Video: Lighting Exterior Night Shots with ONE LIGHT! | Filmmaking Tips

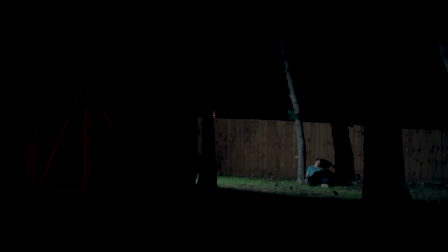4:17 I even placed a dead body in there to fill out the scene Which if you look closely is actually me so this horror short is now a sci-fi short where the killer is killed past me and And present me is running away from future me, who's trying to kill the present me, but I'd already be dead if my past self was dead because of the time continuum.
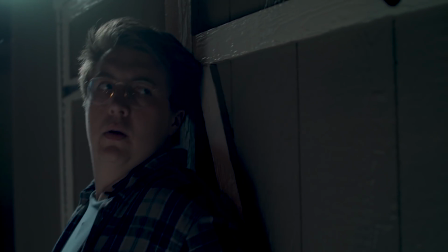4:43 We'll figure this out later. You're also probably going to shoot some close-ups and inserts for your short. You can easily use just one light to create a really soft key in your subject from up high.
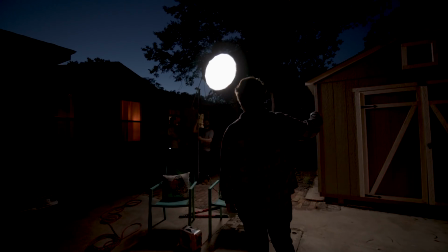4:52 On our handheld shot, we raised up the softbox and pointed it down and across the subject, spilling just enough light on its face to bring out its features without any grain. Now, after you've wrapped shooting, we move on to the stitching part of shooting with plates. It's actually a lot simpler than you might think, and you can do the entire thing within Adobe Premiere.
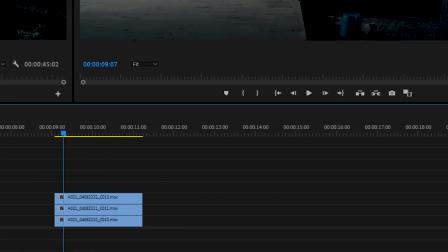5:08 Bring all those clips into Premiere. Layer them on top of each other in the timeline in order of the largest place on the bottom and the smaller accent place on top.
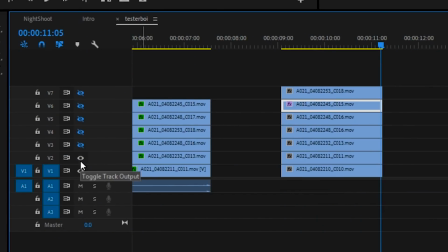5:16 Now, toggle track output on all the clips except your first and your second one. You can leave the base blank clip unmasked since you will be layering other composite layers over it.
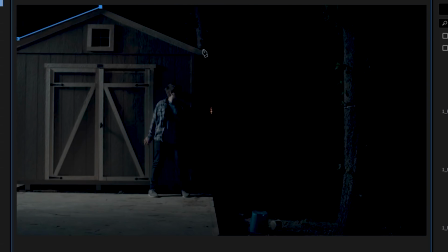5:25 Go to the opacity settings of your second clip and select the pen tool. Outline the parts of the clip that you would like to keep as your layer, then feather the edge so it blends in with the others.
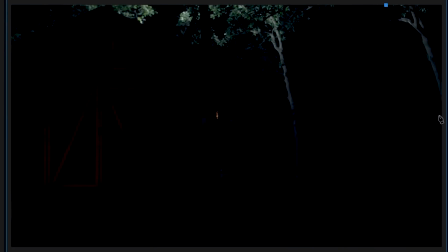5:34 Repeat this process for each layer, taking your pen tool and only selecting what each plate needs to provide in the shot.
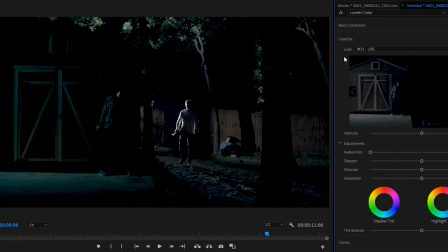5:40 Once you've got those layers assembled, now you can go into the Lumetri color settings of each clip and start to match them to the other clips.
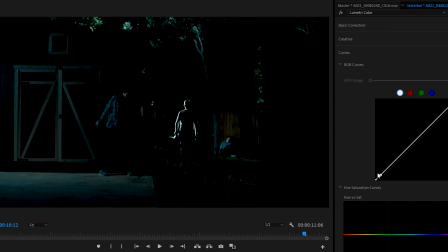5:46 If one area is unnaturally brighter than the rest, pull down its curve and match it to the others.
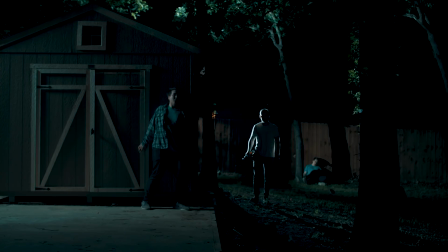5:51 So since this clip is obviously static but you want to add in a little crawl zoom, you can just nest your clips together and adjust the scale keyframes from there.
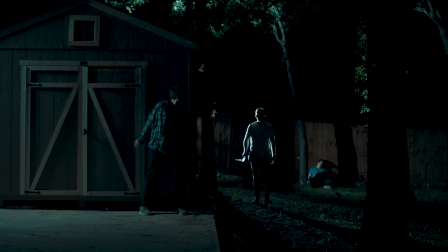5:58 Now you got a fully composited shot comprised of six different shots. Now obviously this was a lot of work to just get one shot.
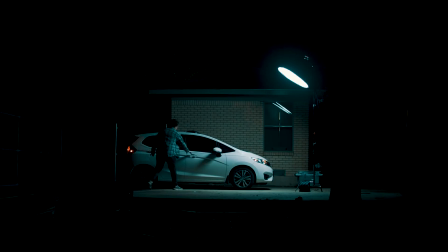6:05 A more practical use of lighting with plates is whenever you need to shoot an ultra-wide shot and can't practically do it without the light in the shot.
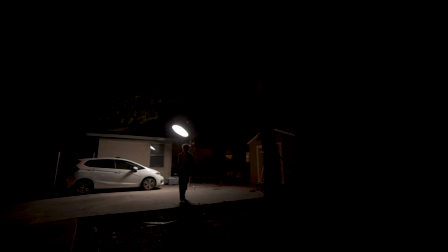6:11 To easily mask out the light to keep the light output in there, take two shots.
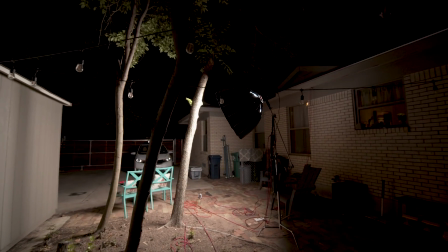6:16 One with the light in it and the second with the light out of frame, but lighting up the dark area of the previous shot.
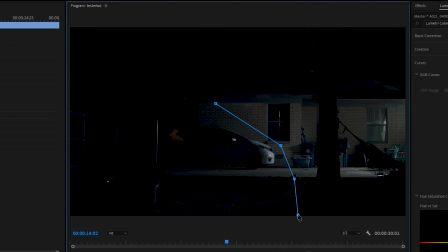6:21 Bring these both into Premiere, mask out the side with light in it, feather and color adjust from there.
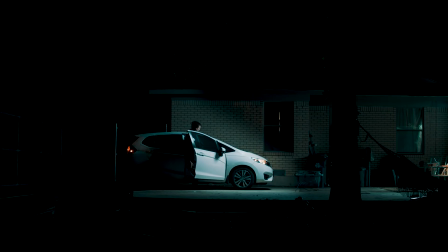6:27 Now you have a well-exposed shot that you would have only been able to get with a powerful HMI. So now you know how to light a night exterior with just one light. Hope this helps all of you out there that can't afford a giant outdoor lighting setup to get the shot you need. As always, like, comment, subscribe, press that bell, and let us know in the comments if you have any tricks for shooting at night on a budget. Thanks, and we'll see you next time.